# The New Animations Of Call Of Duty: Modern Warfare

I hate seeing my old self. You know, it's not fun at all.
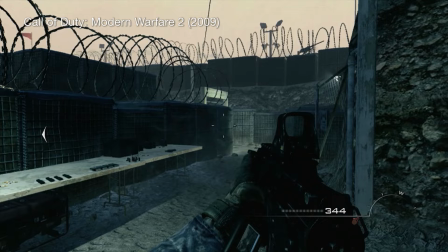3s
I thought in my mind, I had those rose-colored glasses, like, yeah, yeah, the animations from Modern Warfare 2, they were pretty awesome.
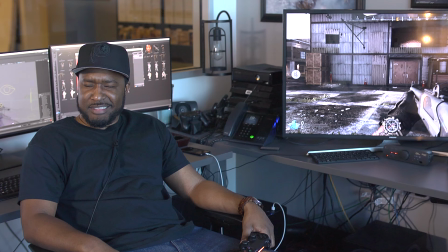11s
But, you know, I got back here, we started putting the videos on the TVs out there in the lobby. It's not flattering at all. At all. But hey, the animations in this game are going to be awesome. These, no one can touch these.
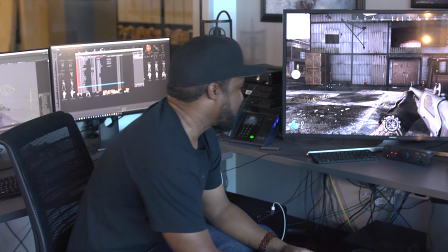24s
So what are we looking at today? What do you want to show off? All right, well today, this is one of the shotguns we have in the game right now.
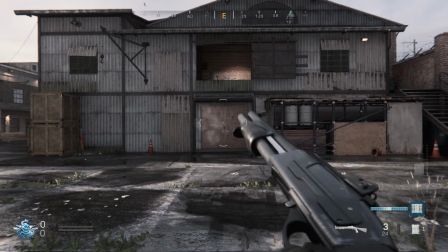30s
It's a pump action. As far as animation goes, we have the usual fire rechamber afterwards.
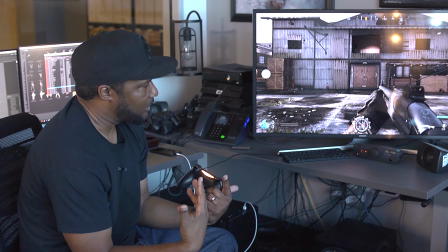36s
Then we have a reload where it's pretty visceral. We were going for that real tier one.
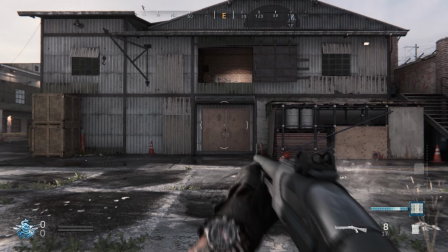43s
This person works and sleeps with this weapon nonstop. Handle it with extreme confidence.
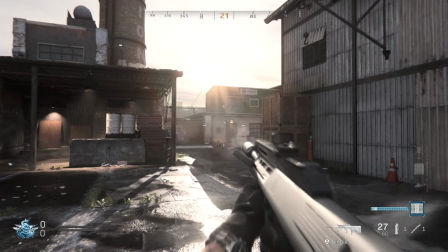49s
Back in the day, we used to have really floaty and pretty animations.
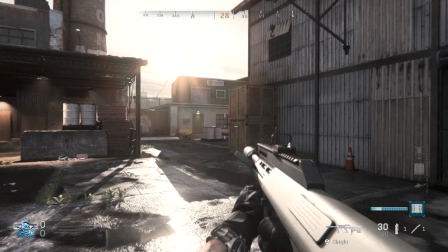54s
This project, we wanted it more visceral, realistic, constantly in your face, like I'm in the thick of things with these weapons.
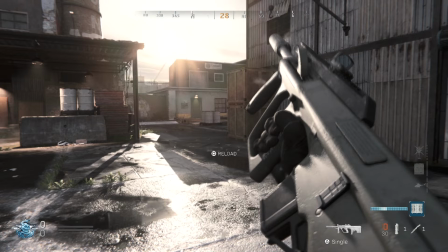61s
How much room to grow is there still within the genre? I feel like once you've mo-capped Tier 1, like what are you still finessing here?
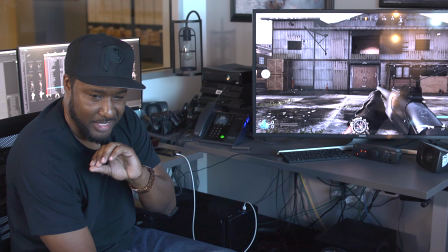66s
Well, we haven't mo-capped. This is all hand-keyed animation. I did ask the animation team if they wanted to go that route. But a lot of them were very purist, like me, and didn't want to, you know, give their artistry away to mo-cap.
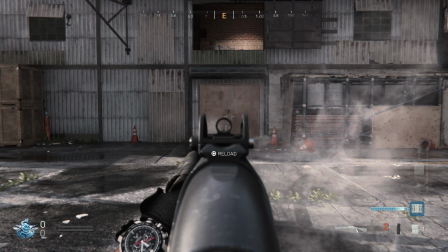83s
So they said, you know, we're gonna hand animate this. So one of our Animators did this one.
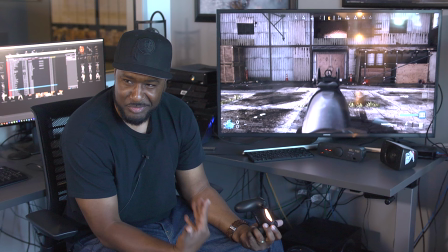88s
This is probably one of my favorite guns in the game right now It just gives me joy every time I'm playing with this gun.
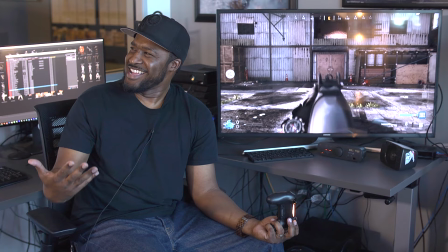94s
Just constantly Hi
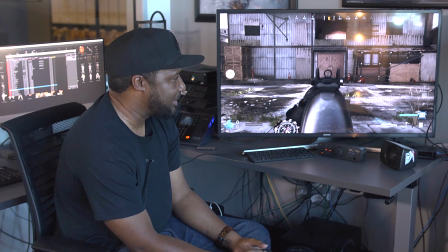100s
Whenever you're running around and you see somebody and you lay somebody down with this thing Not only is the animation of the person that got hit with
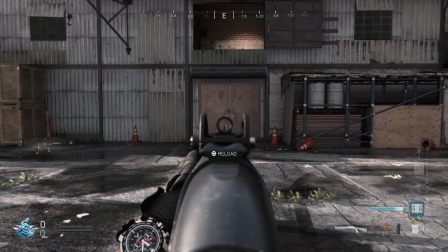107s
it awesome and the effects and the sound and all that but just the way that the gun kicks up and it comes back and then you
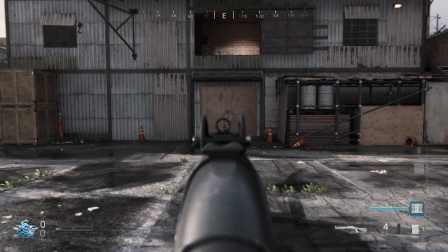113s
rack it back again and you're back in action. I told one of my animators today, I said, hey, today, this is the best gun in the game.
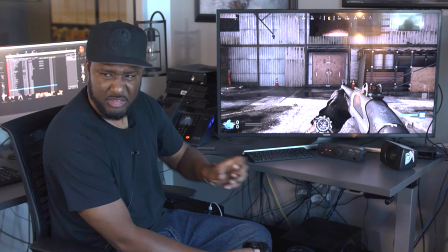121s
So by far, by far, and you killed it. Even the reload, I mean, you're next.
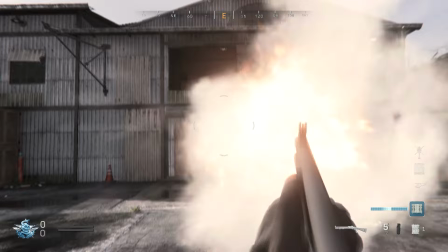128s
It turns it over and then just, it's so good. It's so good. It feels almost exaggerated.
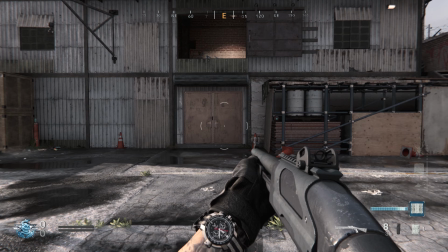133s
Is there a level where it's like, okay, is this still realistic? I've gone back and forth with Pat about this a couple of times.
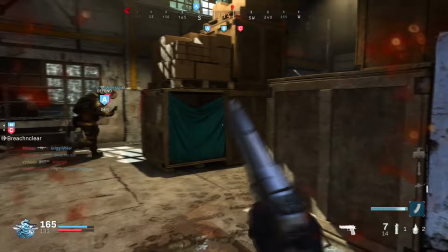139s
In the beginning, he wanted the fastest reload that you possibly could get with the uh v models i kind of went back and forth
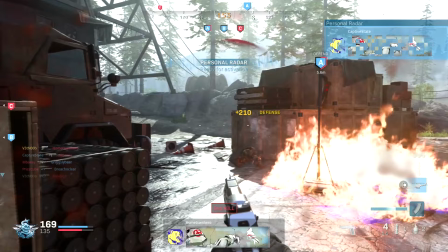146s
with him was like well if we do that then you're going to lose all the the flare it's almost like a taunt you know when you reload it's like you know pull it up and it's just like who's next you know and then you get back into action so i told him i said i'll do it as fast as i can but
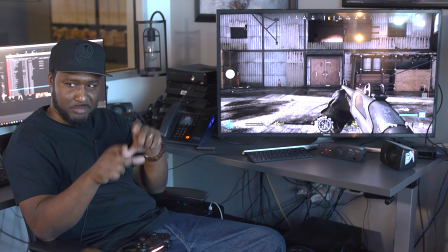161s
at the same time we still need that flare uh so there is a little bit of exaggeration in it
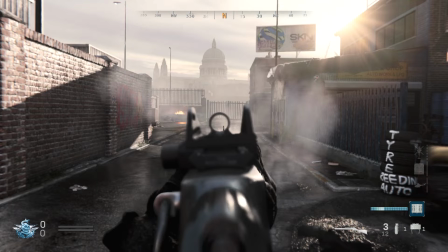166s
but it's it's definitely to the book one thing that we added in old and past games when you're ads you're firing uh once you
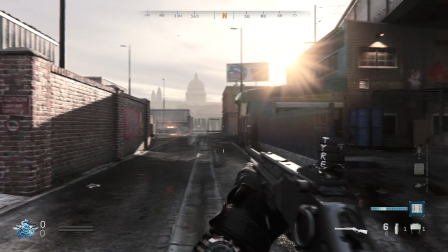175s
get to the last round and then you have to go back and reload the gun would pop out of ads and then you'd you know reload your gun what
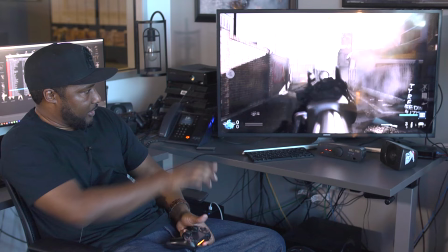184s
we added this project was uh ads reload so you can stay in the fire you got the guy down you know and then you just keep the gun up.
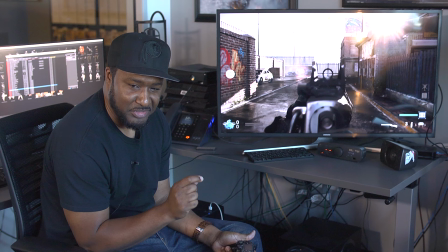193s
That's great. And then get back into the action. Why didn't they do that before? I don't know. I don't know. That was also another ask from Pat.
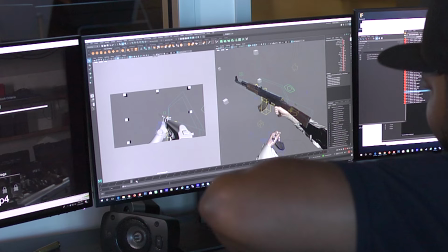201s
He was like, let's try that. Even though it looks pretty in Maya while you're animating it, when you get into the game, you need to play it, make sure it feels good. And then if things need to be adjusted, you go back and you adjust it for the game. It's not all about how it looks. It's about how it plays too. But you leave it to the designers, they'll make you do the animation in two seconds.
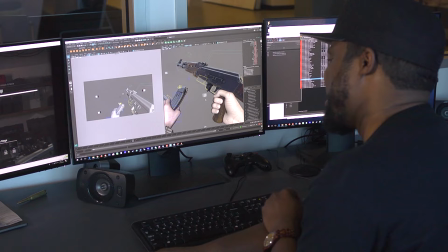220s
It wouldn't make any sense. And they'd be like, all right, let's do one second. Okay. Do we not need any reloads at all?
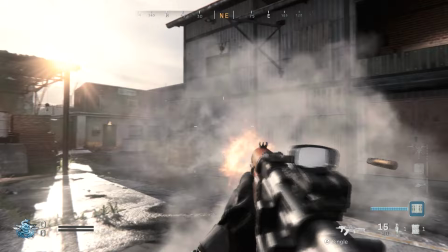228s
But I love them. I love you designers. So it's all good.
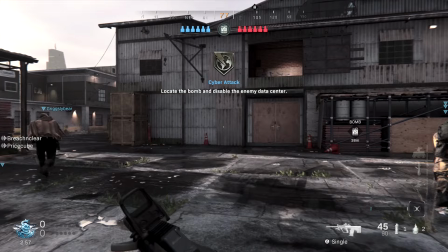232s
Even though everyone in the world is not an animator, everyone is when it comes to human movement.